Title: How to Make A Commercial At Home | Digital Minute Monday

Yo, what's going on, guys? So in today's video, we're gonna be filming a spec commercial for Spindrift. But before we get started, I just wanted to let everyone know that this video is in no way sponsored or promoted by Spindrift. I'm just a huge fan of their products, and this lemon flavor is absolutely delish.
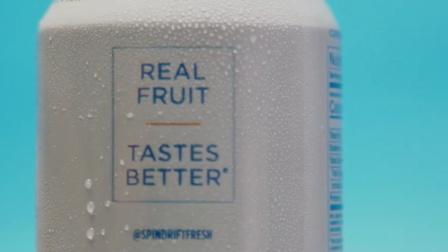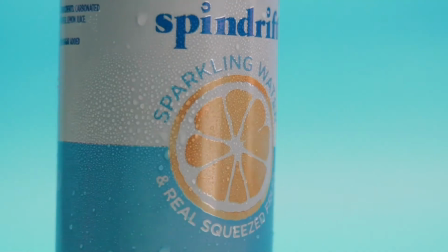I hope you just enjoyed that little quick sequence. I'm gonna give you guys an inside look into how it was brought to life. Check it out.
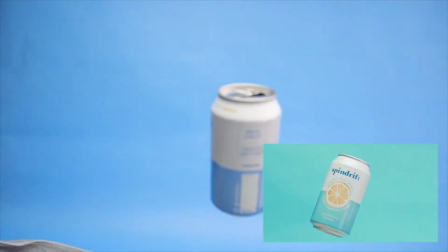45s
So for the first shot, we're gonna be shooting the can suspended in thin air, kind of turning on this blue background.
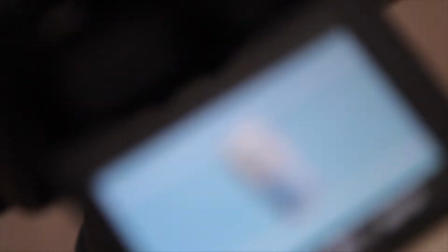54s
We're shooting with the A7S2. You can see kind of what our shot is gonna look like right here.
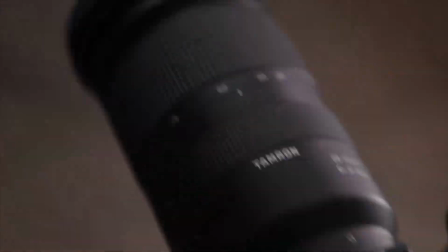61s
Pretty pumped on that. And then to suspend it, we've got a fishing line
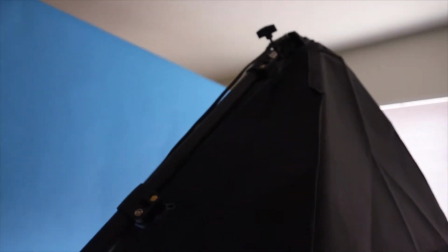68s
running up the light and then suspending the can.
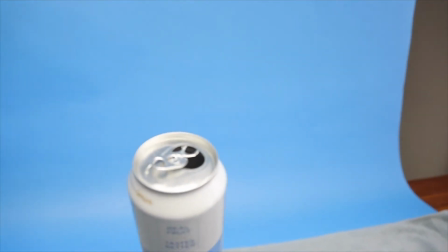73s
And if you look down in there, we have it tied to another can top to keep it suspended.
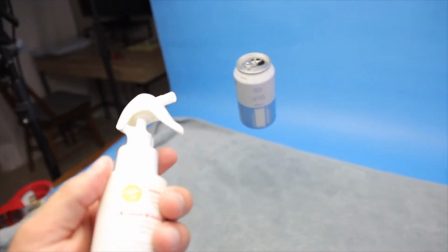80s
I've got this fragrance bottle that I've emptied and filled with water so we can give a nice little
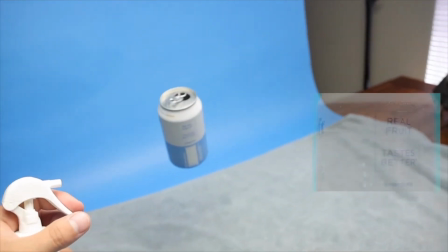88s
refreshing effect to the can as it's rotating.
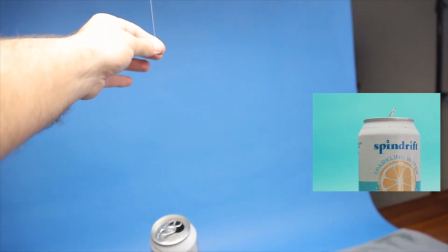92s
To spin it, all we really have to do is just take the cord and just spin it slightly,
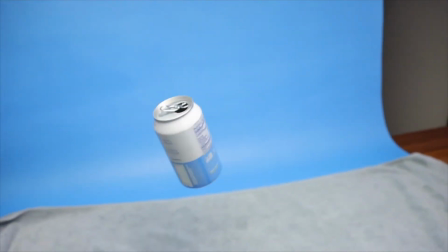99s
and then we'll use that motion with some spritzing to give us the look that we're going for.
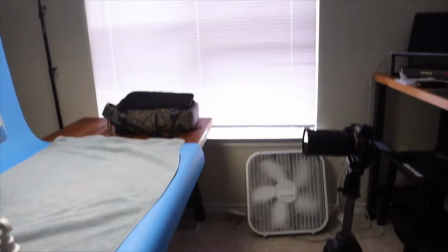106s
The studio is also super hot, so we've got the fan going, but keeping the window open put a weird glare on the can,
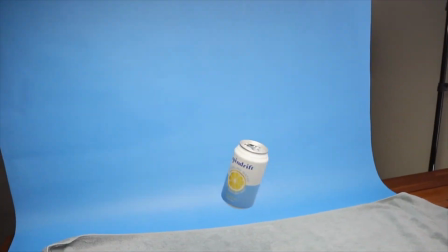112s
so we had to close the blinds to make sure that we could get the vibe just right.
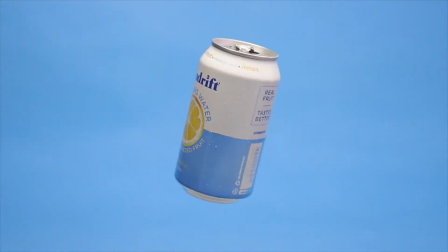117s
But this should end up being pretty cool. You can kind of see what we're going for with that shot.
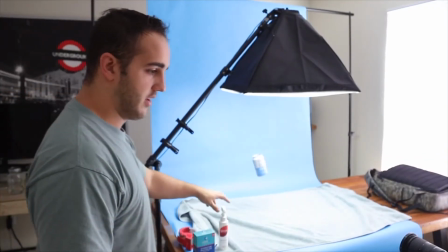124s
One, here we go. Got the Sony recording.
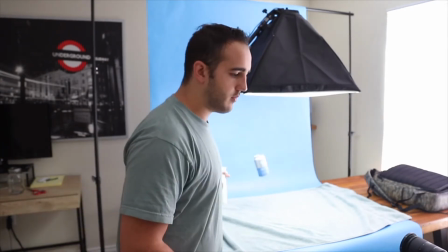128s
We're gonna do a little bit of see where we need to be right here for the squirt.
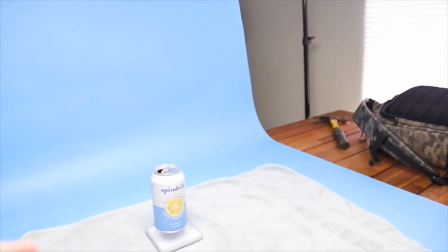141s
So for the next shot, the hanging fishing wire was making the can shake a little bit too much for some of the more detailed shots.
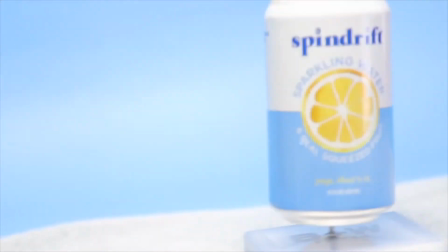148s
So we've got it strung up on a nail that is actually going through like a
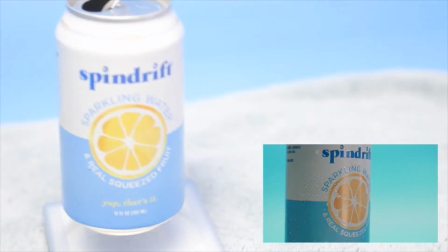155s
ND filter case so that I can grab the top of it right here and then twist the can.
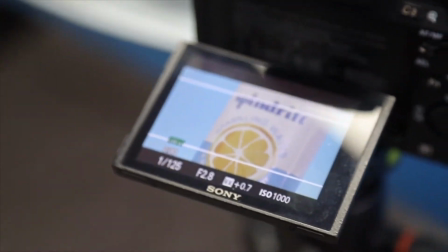162s
And we're gonna be shooting just specific little details on the packaging.
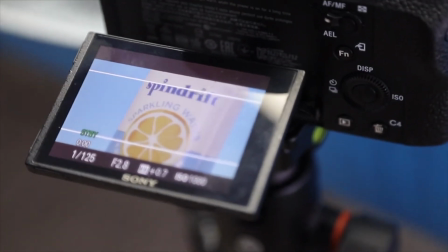169s
So calling out sparkling water, calling out the lemon, and then the yup, that's it.
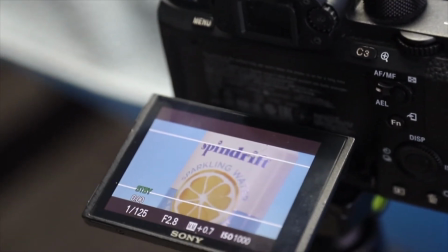174s
Just a few of like the key parts of the can that we're gonna want to show in the commercial.
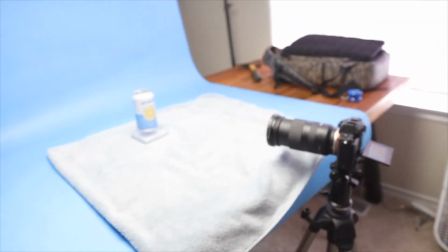180s
So the setup for the next shot, we still got the towel just so we can do some more of the spray to make it look refreshing.
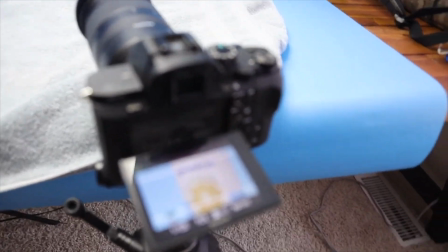187s
And yeah, it should be a good little setup. Get some more detail shots. So we'll have the hanging shots, then we'll have these detail shots, and then we'll do the hero shot.
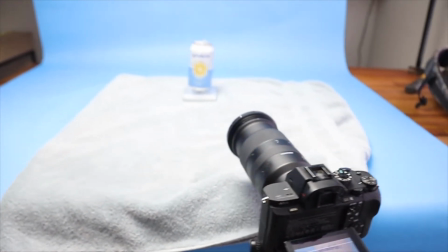195s
We should have enough that we need to make the little spot here.
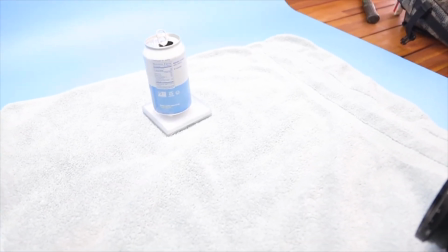200s
So unfortunately, doing the can spin with my hand wasn't working.
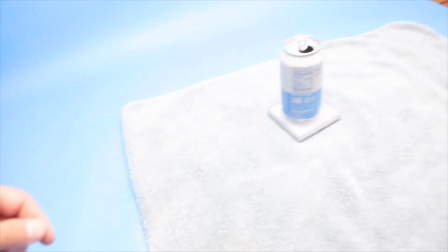204s
So I've rigged up a fishing line here to where I can pull and turn the can.
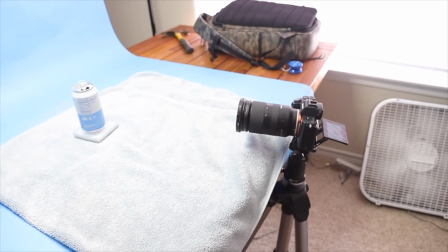210s
So this is actually working a lot better. We're about to shoot the next shot, just like this.
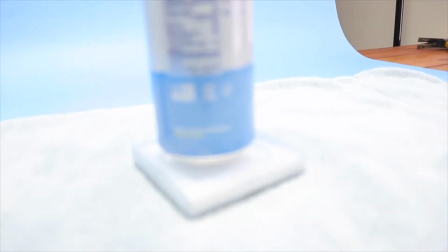217s
It just connects via a piece of tape right down here at the bottom and has been super effective.
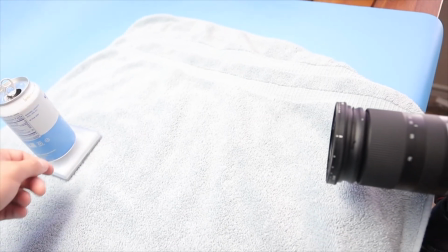224s
And the shot is gonna look really good. So I'm just gonna go right here. All right.
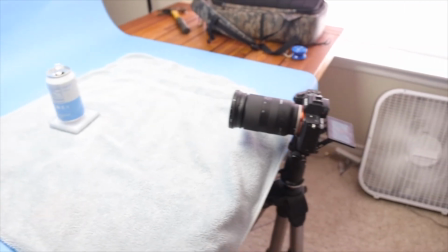233s
And just have it right here. And we'll go ahead and shoot it.
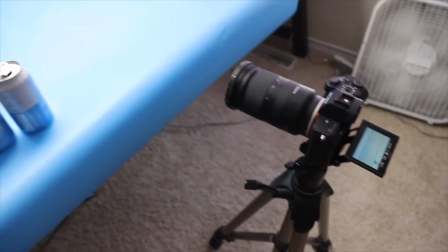241s
Boom, all right. So the tourney shots did pretty good. Now we're just gonna shoot the final shot.